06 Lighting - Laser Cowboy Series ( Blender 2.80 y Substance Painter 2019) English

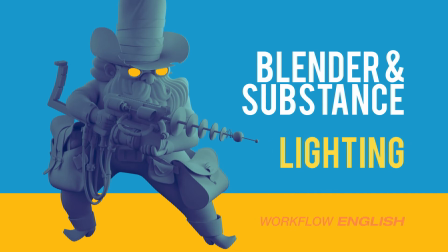4s
Hello guys, this is Alex Treviño and this is the 6th tutorial of the Laser Cowboy series for Blender and Substance. This video will be about lighting.
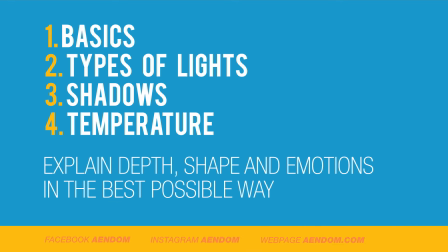16s
In this video I will be explaining the basic lighting setup, the types of light, the shadows and the temperature, explaining depth, shape and emotions in the best possible way.
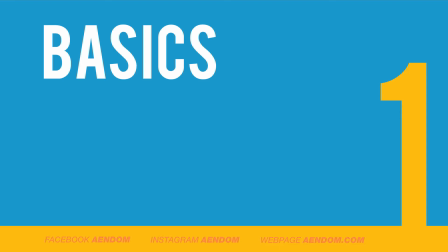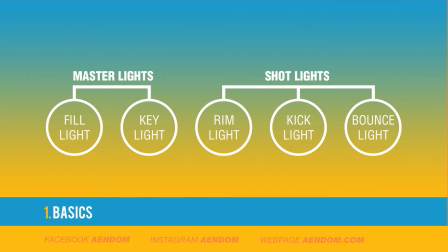35s
We have 5 types of lights: key light and fill light, both of them in the master lights category, dream light, kick light and bounce light in the shots category.
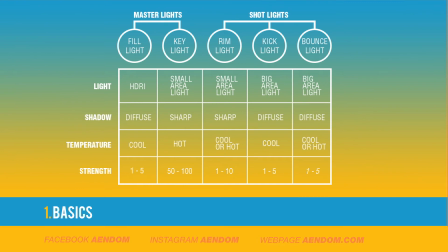47s
In this table I divide the 5 types of light, the type of light inside Blender, if it's HDRI or small area light or a big area light, the type of shadow, if it's diffuse or sharp, the temperature, if it's cool or hot, and also the intensity of the light.
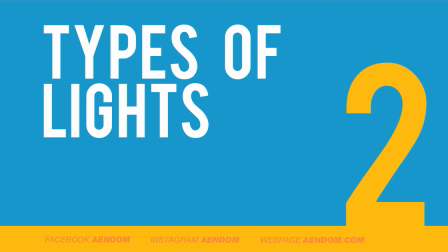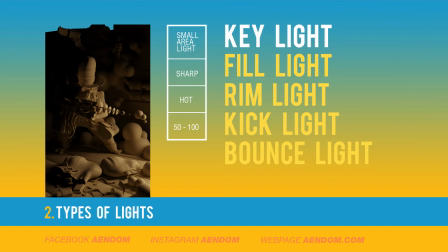73s
The key light is the most important light in the scene. You need to explain the shape of the scene with this light. For this I use a small area light so it can give a sharp shadow.
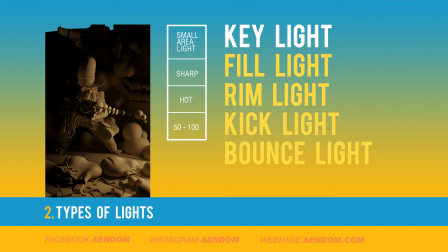86s
Also I use hot temperature and with a lot of intensity, between 50 and 100.
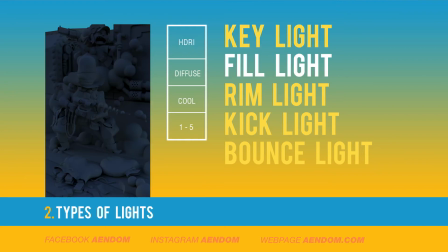97s
The fill light is to reduce the contrast of the scene and also illuminate the vast part of it. For this one I use HDRI so it can give me a diffuse shadow. Also I use a cool temperature and a very low intensity.
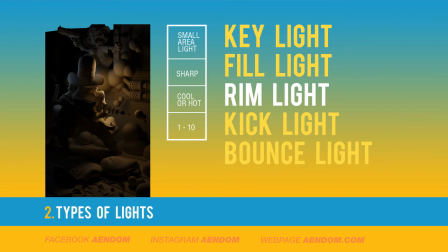118s
With the rim light you separate the principal object from the background. Also, to achieve this, you need to put the light behind the object. In this case, I use a small area light so it can give me a sharp shadow.
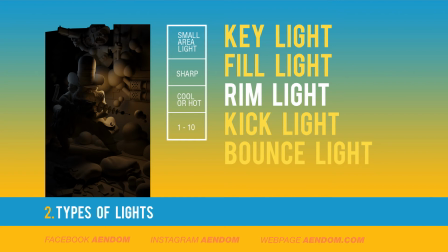135s
I use in the right part a hot light and in the left part a cool light. This one also with a low intensity between 1 and 10. The kick light helps the fill light to reach more places.
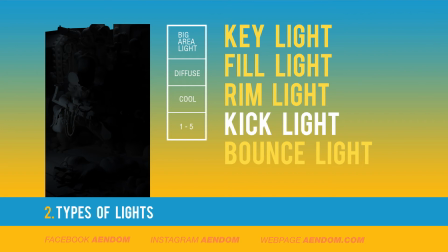153s
For this one I use a big area light so the shadow is gonna be diffuse. Also the temperature is gonna be cool, the same as the fill light, and with a very low intensity, between 1 and 5.
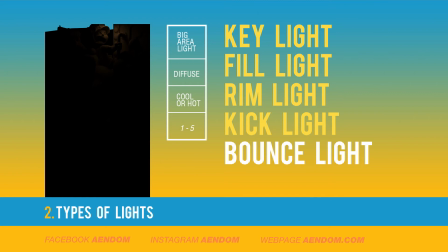170s
The bounce light I use it just to add extra bounces in the scene. For this one also I use a big area light so the shadow is gonna be diffuse, can be cool or hot, and a very low intensity, between 1 and 5.
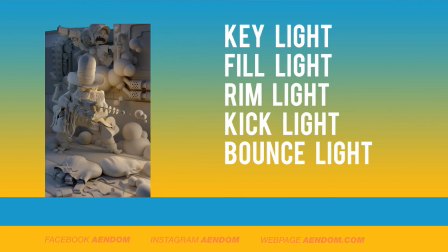188s
In this image you can see all the lights at the same time.
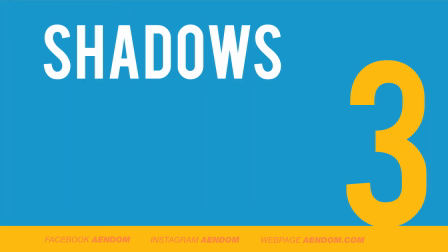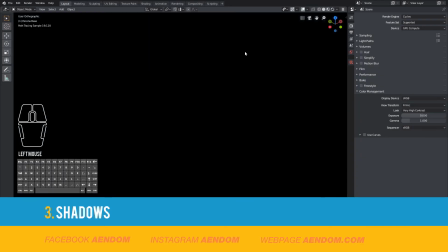198s
First go to the viewport and change it to render mode.
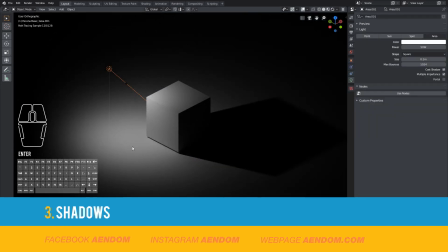204s
Now if you want sharp shadows, use a small area light.
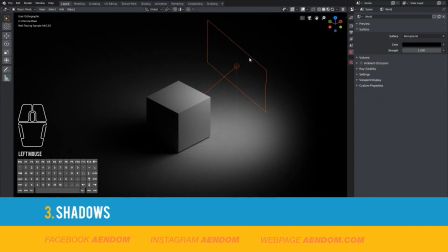210s
And if you want diffuse shadows, use a big area light.
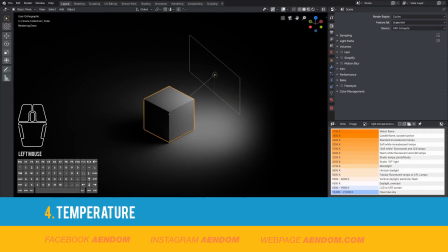224s
To use temperature in your light, first choose the black body option. With this, you can use the Kelvin table.